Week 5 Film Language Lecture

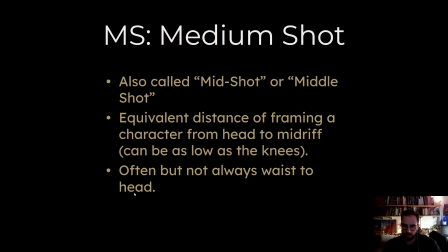[12:28]
We had a lot of those in that Lord of the Rings situation where I said, oh yeah, it's about a medium shot, etc.
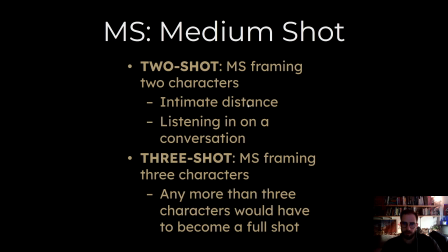[12:39]
Framing two characters, this also can happen in medium shots here. Oops.
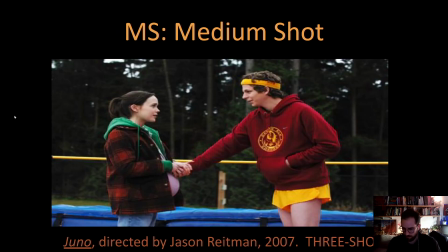[12:46]
Let's just get back to where we were. Yeah.
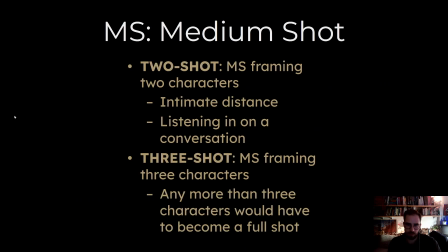[12:51]
The three shot, framing three characters, that's probably almost edging onto a sort of full long shot.
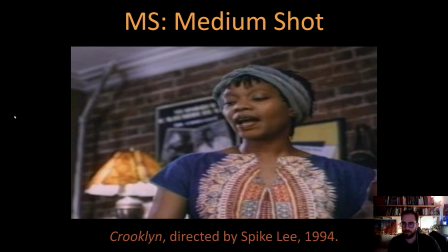[13:00]
Spike Lee, Crooklyn. Nice medium shot there.
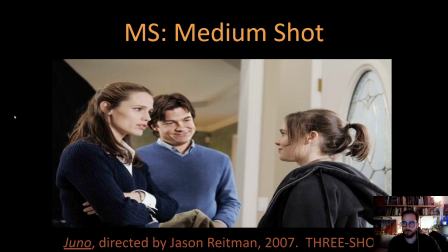[13:05]
Juno, medium shot. Juno again, medium shot.
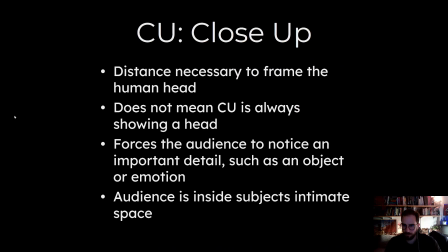[13:11]
And then we have the close-up, just like with the Ring, right? Or with the security guard in that Austin Powers flick. Yeah, you just need to frame the head, essentially. It doesn't mean showing a head, necessarily.
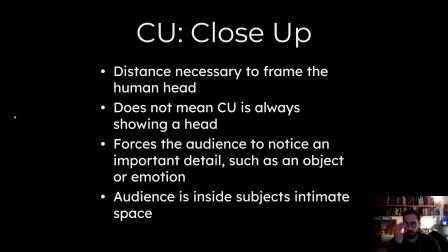[13:26]
Like in Lord of the Rings, that close-up was a ring, right? In Austin Powers, it was the security guard's head. But it forces the audience to notice an important detail, and that is the main takeaway here.
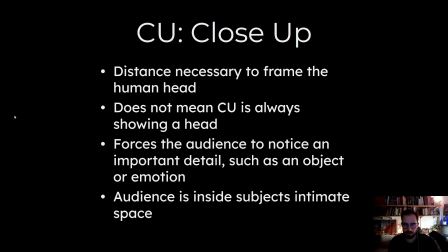[13:40]
It's giving rise to importance for particular things that you, the artist, wants people to see.
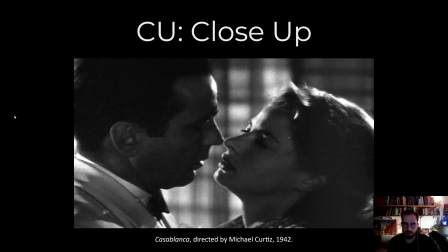[13:49]
Such as in Casablanca, right? This is a very tense moment, very romantic, but also, it's an important one to note. It's an important sort of climax.
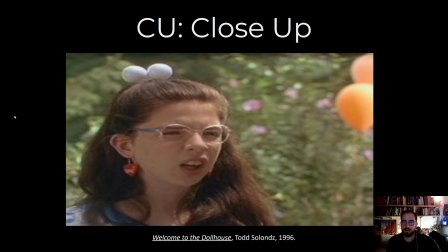[14:03]
A little bit of Welcome to the Dollhouse, close-up. Extreme close-up.
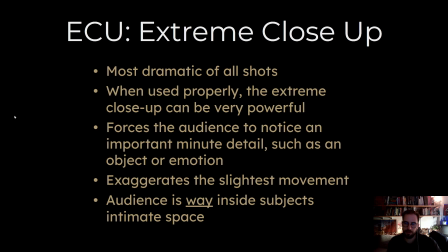[14:12]
Definitely most dramatic of all shots when used properly. The extreme close-up, it can vary, and it is powerful, though. Talk about detail-oriented. If you need an emotion to come across, or you need an object to start saying something like that ring,
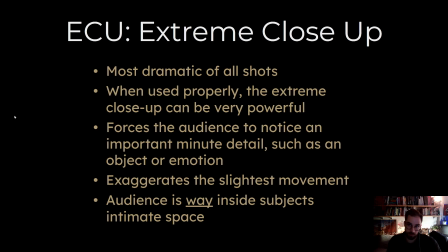[14:28]
which I would argue is kind of an extreme close-up in that Lord of the Rings little clip there. It's still kind of a close-up because we have the view of the people in the back, but it does get pretty extremely close,
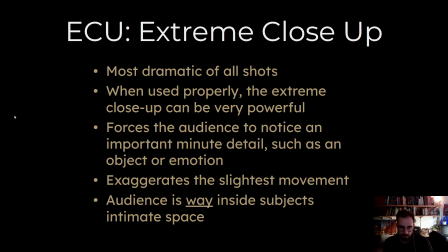[14:44]
and that is a detail that the director or the cinematographer thought was, and the concept artist that made the storyboard thought would be very key towards that particular scene.
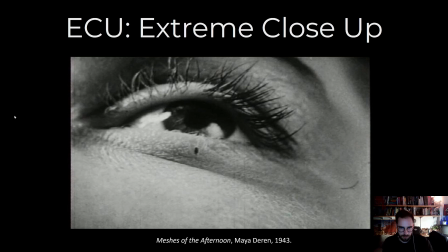[14:59]
We're going inside of objects. We're going right up and butting up against them, really. Meshes of the Afternoon, Maya Deren. Extreme close-up of an eye, even with a little bit of an eyelash coming off to the right there.
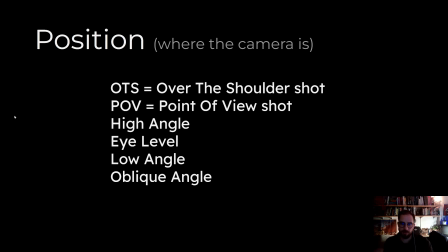[15:17]
Where the camera is, also a major factor. Is it a high angle, an eye level, a low angle, oblique angle? These all give rise to not only importance, but power. Power is huge here.
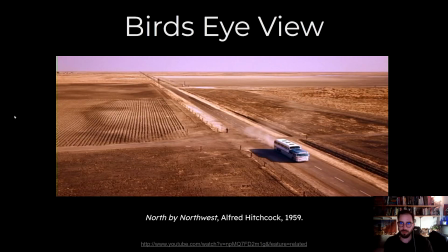[15:30]
When we talk about a bird's eye view, in many ways, okay, it's an establishing shot, but also we're talking about omnipotence to some degree. Being above a certain situation, right? Giving the audience
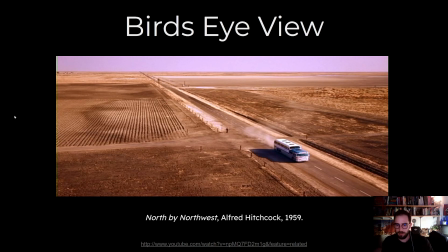[15:49]
a feeling of awe, perhaps, but also maybe they are the ones that are, they feel more connected, as if this is the world that I should be a part of, type of feeling. A very sort of godlike, omnipotent feeling.
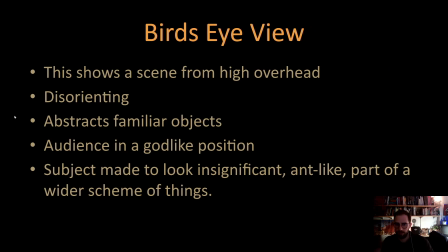[16:10]
It can be disorienting, it can be abstract, it can be very abstract, etc. But yeah, puts that audience in a godlike position, and the subjects are always made to look ant-like,
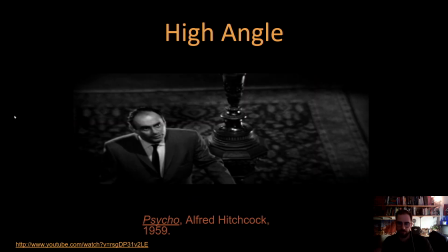[16:22]
tiny, insignificant, etc. Excuse this disorganized slide here. A high angle, Psycho.